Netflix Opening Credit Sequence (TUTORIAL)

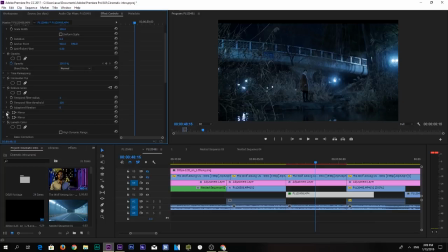1060s
And again, I've added the mirror effect to make this more interesting.
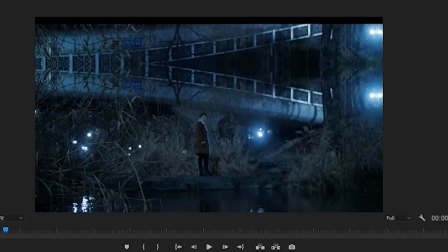1067s
And I think I've added a, on top to add that on there. And also another mirror effect to add the reflection on the bottom.
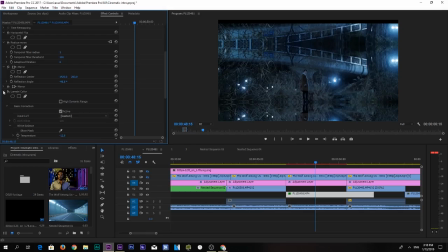1078s
It's starting to look okay, it's starting to get there. Color correction here, adjustment layer on top, added a glow by Universal. You can simply add any kind of glow.
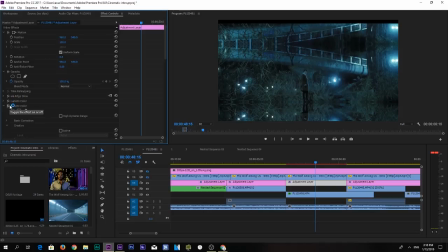1092s
Another lumetri color for color correction, and yet another one to give the final grade. But we weren't done here. We will come back to this in a bit.
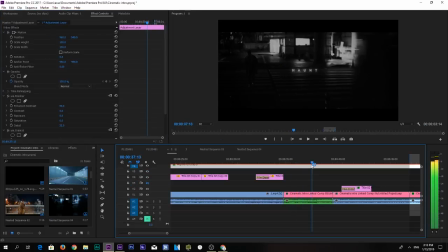1105s
Alright guys, here we're back again on the title footage, and let me break it down for you guys on After Effects.
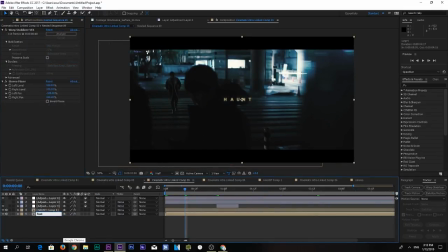1114s
Okay, at the very bottom is the footage, and the second one is text. Let's call this titles. Okay, on footage, one thing we've added here is a warp stabilizer.
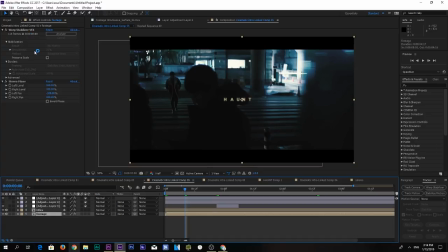1131s
I did warp stabilize this into subtle motion, but I wanted this as no motion at all, because, you know, I didn't want it to end up tracking everything and all that, and save me the hassle.
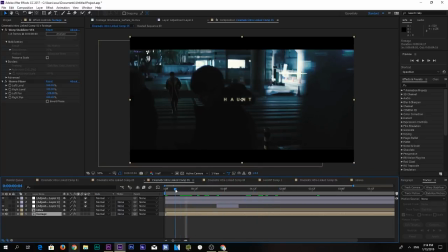1147s
And this was pretty much steady to begin with, so didn't do much scaling at all. And in terms of the title, it's a simple Arial font, I guess.
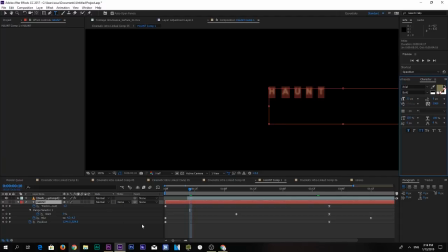1157s
Yes, it's an Arial bold with a bit of spacing and a bit of animation.
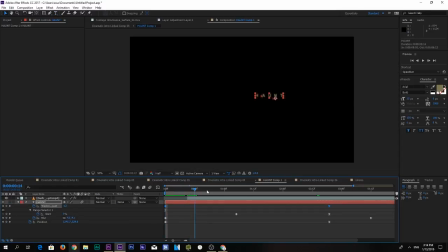1163s
Let me break it down, the animation. We did some tracking keyframes, so it kind of creates the tracking effect for the text, and also added a blur effect where it goes blurry to fade in, and also adjusted the position so it can make this text stay still,
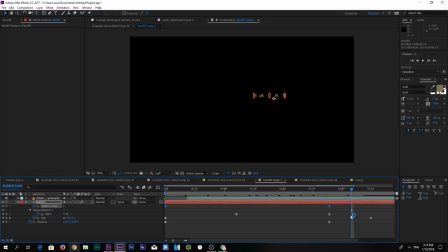1182s
and the only thing that's attracted is the tracking anchored to the center.
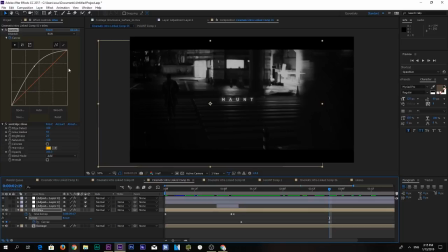1188s
Okay, so the next thing we've added on the titles is a curves effect. So starting from here, it's kind of brightish, and then on here it's a lot more brighter, so it's gonna give that effect of glowing. We've also added the glow effect from Universal.
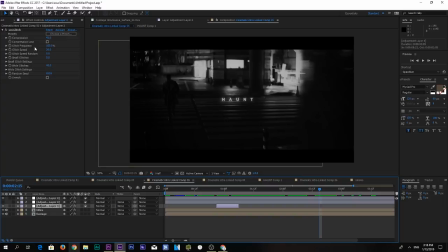1207s
We move on to the adjustment layer on top. It's a glitch layer, just for transitioning. So it's a glitch effect from Universal, and I think you can also purchase a lot of presets or even free glitch effects online.
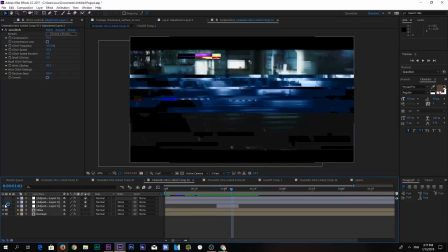1226s
So just an idea out there. And I think what we have here is also Holland Matrix.
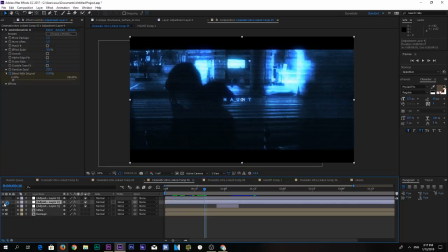1236s
Oh, right. This is something that I played around with but ended up not going with. Simply, it's a Holland Matrix from Universal. Kind of gives this, Holland Matrix feel, but, didn't work out.
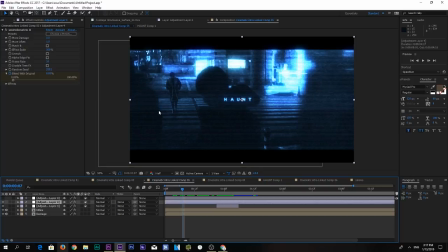1249s
It kind of felt more digital than natural organic feel of the footage, so ended up not going with it. And the first adjustment layer that I've added here is a Noir, and it's just basically a black and white Noir filter,
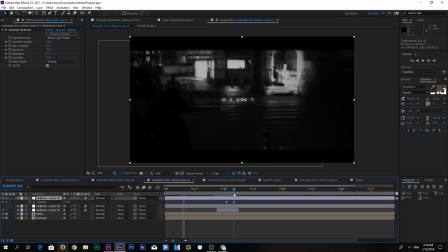1267s
which I've just increased the opacity just about when the glitch transitions, so it transitions from color to black and white. So there's that, and that's that.
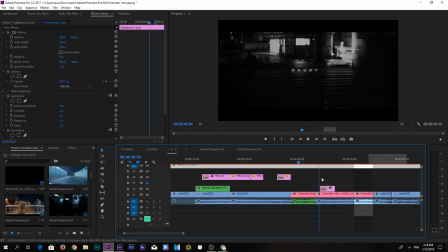1279s
Moving on, here we have another After Effects project.
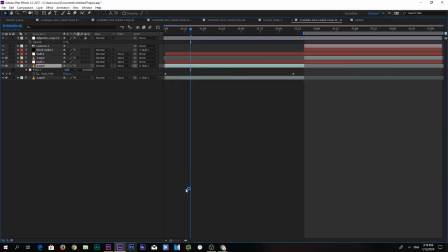1287s
I think this is it.
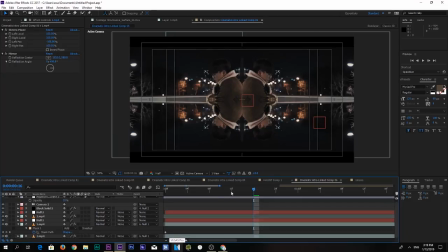1291s
Okay, pretty much this simple. Added the mirror effect, flip the duplicated video on top, put a mask around it so it's masked out.
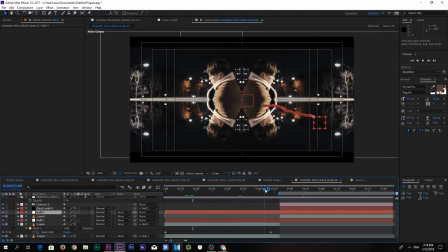1301s
Moving on here to the next footage is where it gets tricky a little bit. Not so much if you have some experience in editing.